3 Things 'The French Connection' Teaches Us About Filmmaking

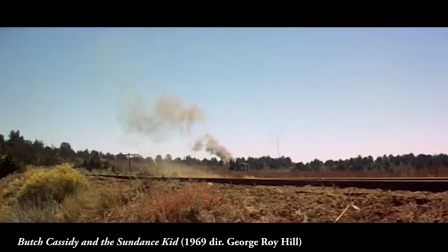[8:26]
I believe that this hat was a nod to Butch Cassidy and the Sundance Kid, which was released a few years earlier.
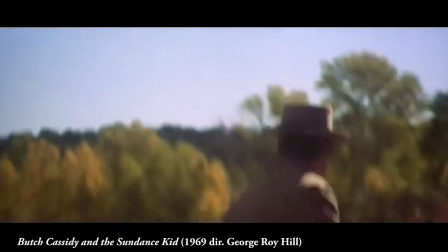[8:31]
In Butch Cassidy and the Sundance Kid, the outlaws are chased by a determined lawman named Joe LaForge, who would stop at nothing to catch them.
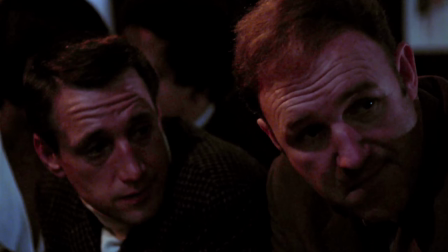[8:37]
In the film, he is recognized by his white straw hat, very similar to the one used in The French Connection.
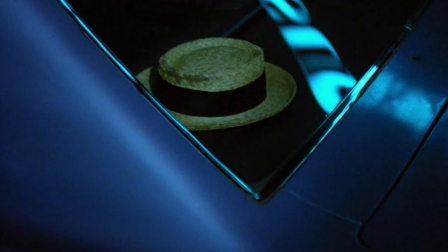[8:42]
Popeye is also incredibly determined and relentless to catch the bad guys, and this visual nod does a great job regardless of whether or not it's noticed.
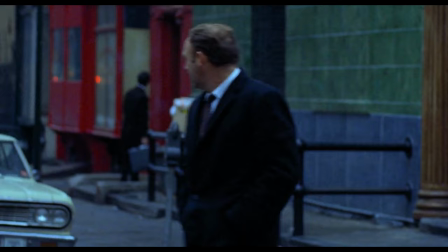[8:50]
The cold says a lot about the world that Popeye inhabits. New York City itself feels hostile and uncaring in The French Connection, and for Popeye specifically,
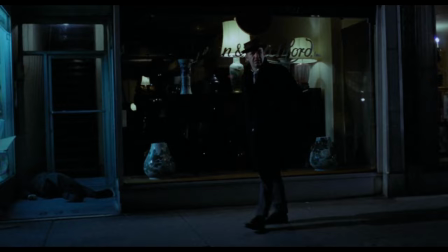[8:57]
it seems as though he is navigating a harsh world where there isn't any protection from those who live outside the law. As it turns out, this aspect was a lucky accident. By the time the studio said, okay, make that film, all the guys who said, go make it, were fired.
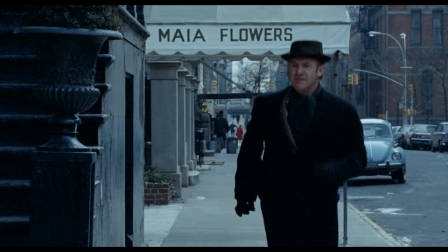[9:14]
If I had waited another month, it would never have been made.
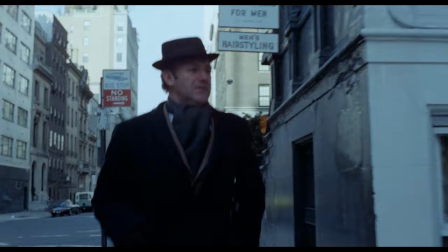[9:18]
So when we made it, it was the coldest winter on record in New York City. And it was literally freezing cold. And that's when we had to make it.
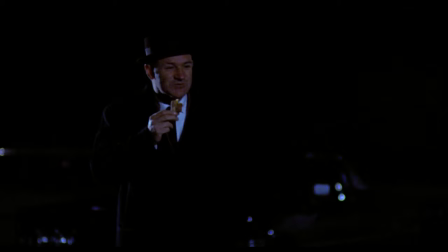[9:31]
Popeye also has a bit of a fetish for girls in tall boots, which is briefly set up once, and then later we see him intrigued by a girl wearing boots who's riding a bike.
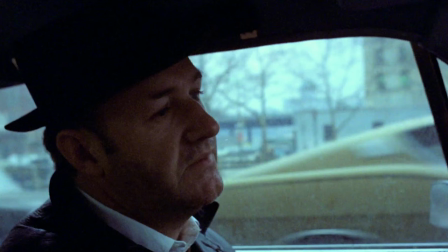[9:39]
This adds to the characteristic of Popeye being a hunter, always watching and waiting to pounce on his prey.
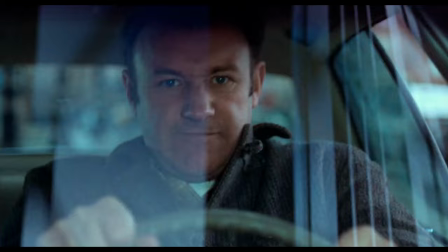[9:44]
The aspect I really want to talk about is motivated action.
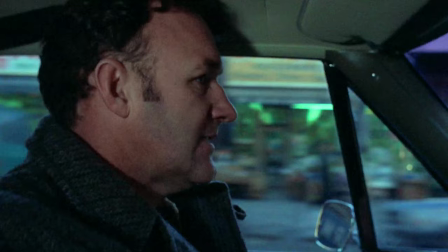[9:46]
The reason why the car chase in The French Connection is considered one of the greatest in cinema history is that it reveals more about Popeye's character than anything else in the film, and yet,
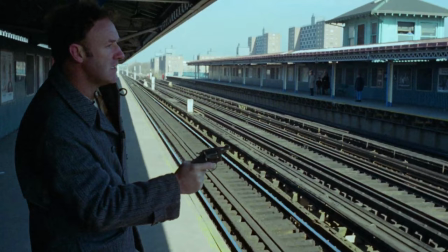[9:55]
it is an action-packed set piece. Nowadays, it seems big, spectacular set pieces only go as far as furthering the plot, and often not even that.
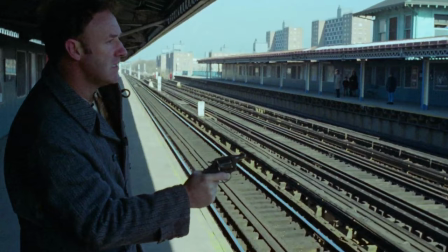[10:02]
What The French Connection does is it uses the chase scene as a literal and metaphorical representation of Popeye's obsession with catching the perp, no matter the cost.
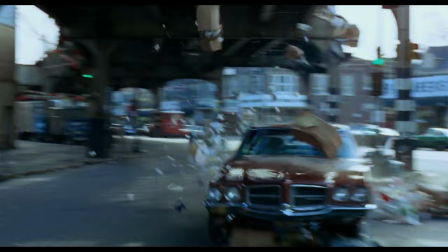[10:10]
People's lives are at risk, but still he's determined to let nothing stand between him and catching his man.
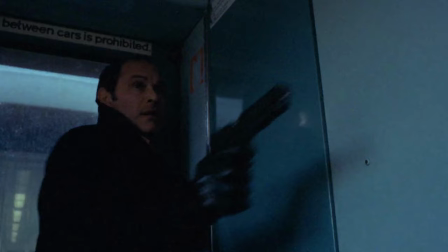[10:15]
In a way, the chase is also a metaphor for the dynamic between the police and the criminals responsible for perpetuating the drug epidemic.
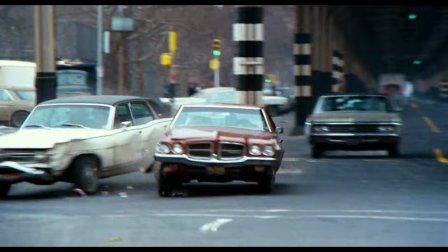[10:22]
These criminals literally have the higher ground, able to coast along while Popeye must stay grounded, dodging a multitude of obstacles in his path just to keep up.
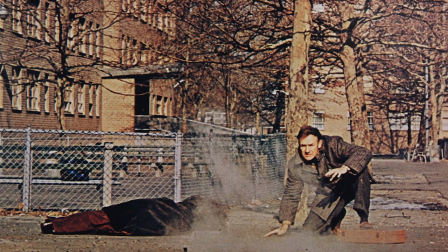[10:30]
And the only way he can catch up to his man is to break the rules that the criminals aren't obligated to follow.
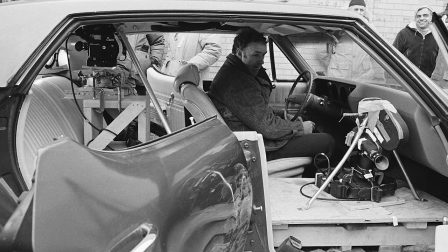[10:34]
The chase and the sniper didn't actually appear in the script initially, and Friedkin said that the original script had everything you could want from a police thriller, except a big set piece like this.
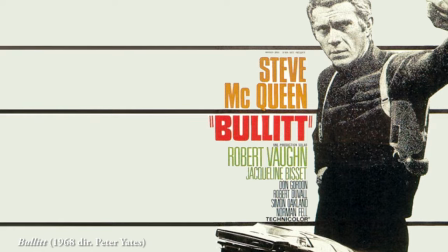[10:43]
Friedkin had the same people who made the famous chase scene for Bullet and wanted to do something different.
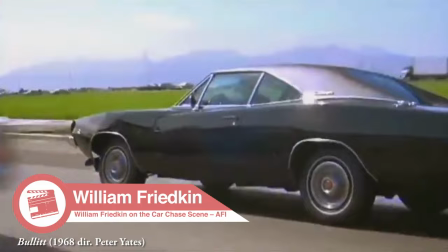[10:48]
I should tell you the origin of the chase was, you mentioned Hickman and Phil D'Antoni, they had done Bullet.
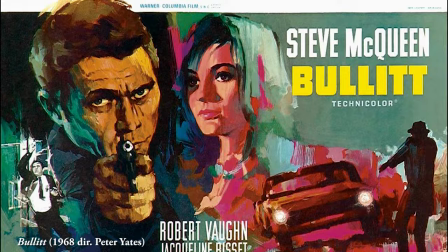[10:54]
Mm-hmm. And I saw Bullet and I said, I can't do the same thing they've done.
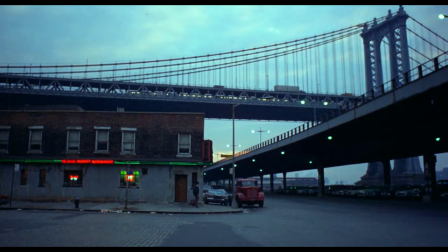[10:59]
They've done the car chase as about as good as it could be done then. I've got to do something different.
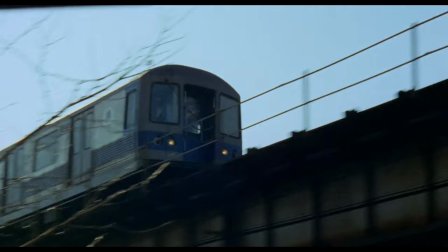[11:05]
And D'Antoni and I started walking the streets of New York, and while we were talking about what we could do,
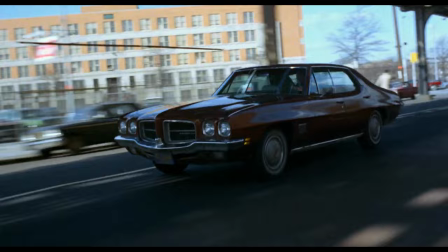[11:11]
I hear the subway rumbling beneath my feet. The idea came to me right off the streets.
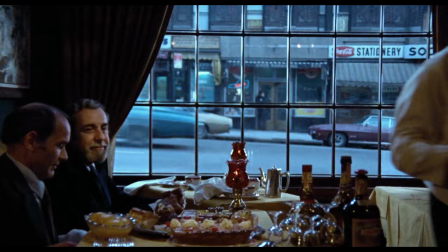[11:18]
What about a car chasing a train? Another good example of this dynamic is the scene where Popeye waits outside of the fancy restaurant.
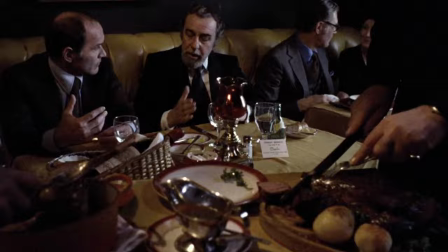[11:26]
This scene builds upon the characters in such a way that it shows that crime in fact does pay, and the police are burdened by the same civility that separates them from those who break the law.
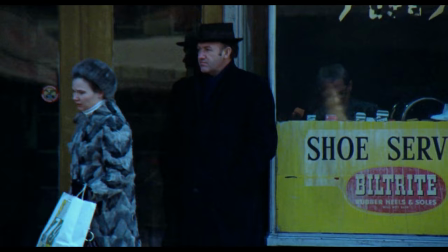[11:34]
And a side note, it was so cold while they were making this scene that the cast and crew would have to go into the shoe store that Popeye was standing in front of to warm up in between takes.
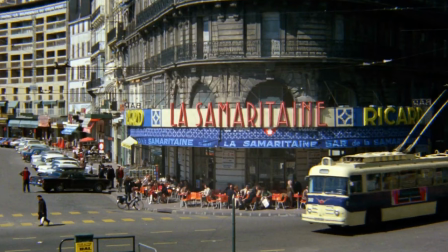[11:43]
Number 3. Documentary style. On another level,
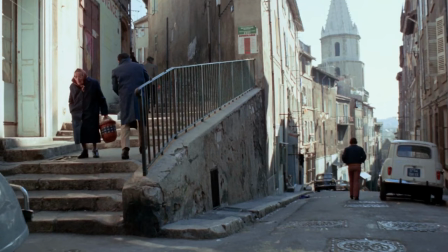[11:48]
the French Connection seems to unintentionally refer to the influence that French filmmaking was having on the American film industry during the 60s and 70s.
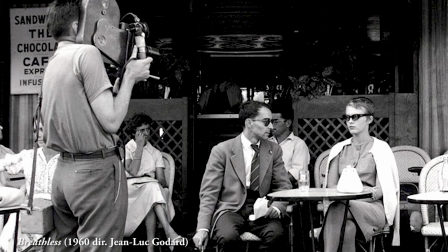[11:55]
The Hollywood Renaissance was rooted in the principles of the French New Wave and auteur theory that started a decade earlier. Then the next change in cinema was Godard's Breathless, which changed a Buddha suit, which changed the way films were made.
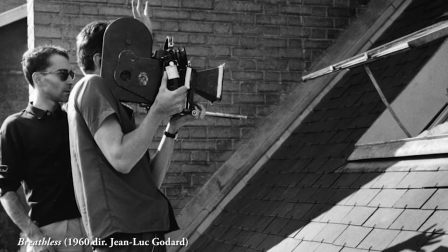[12:14]
All of a sudden, a guy could go out with a small crew, very few lights or no lights,
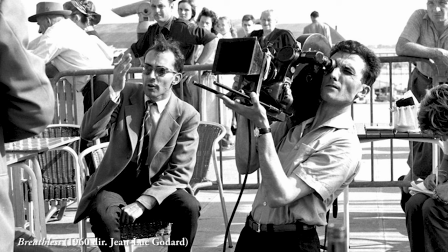[12:21]
and shoot with handheld cameras and tell a story that people would see in a theater. And it was not formal in any way, it was informal. It was like jazz music.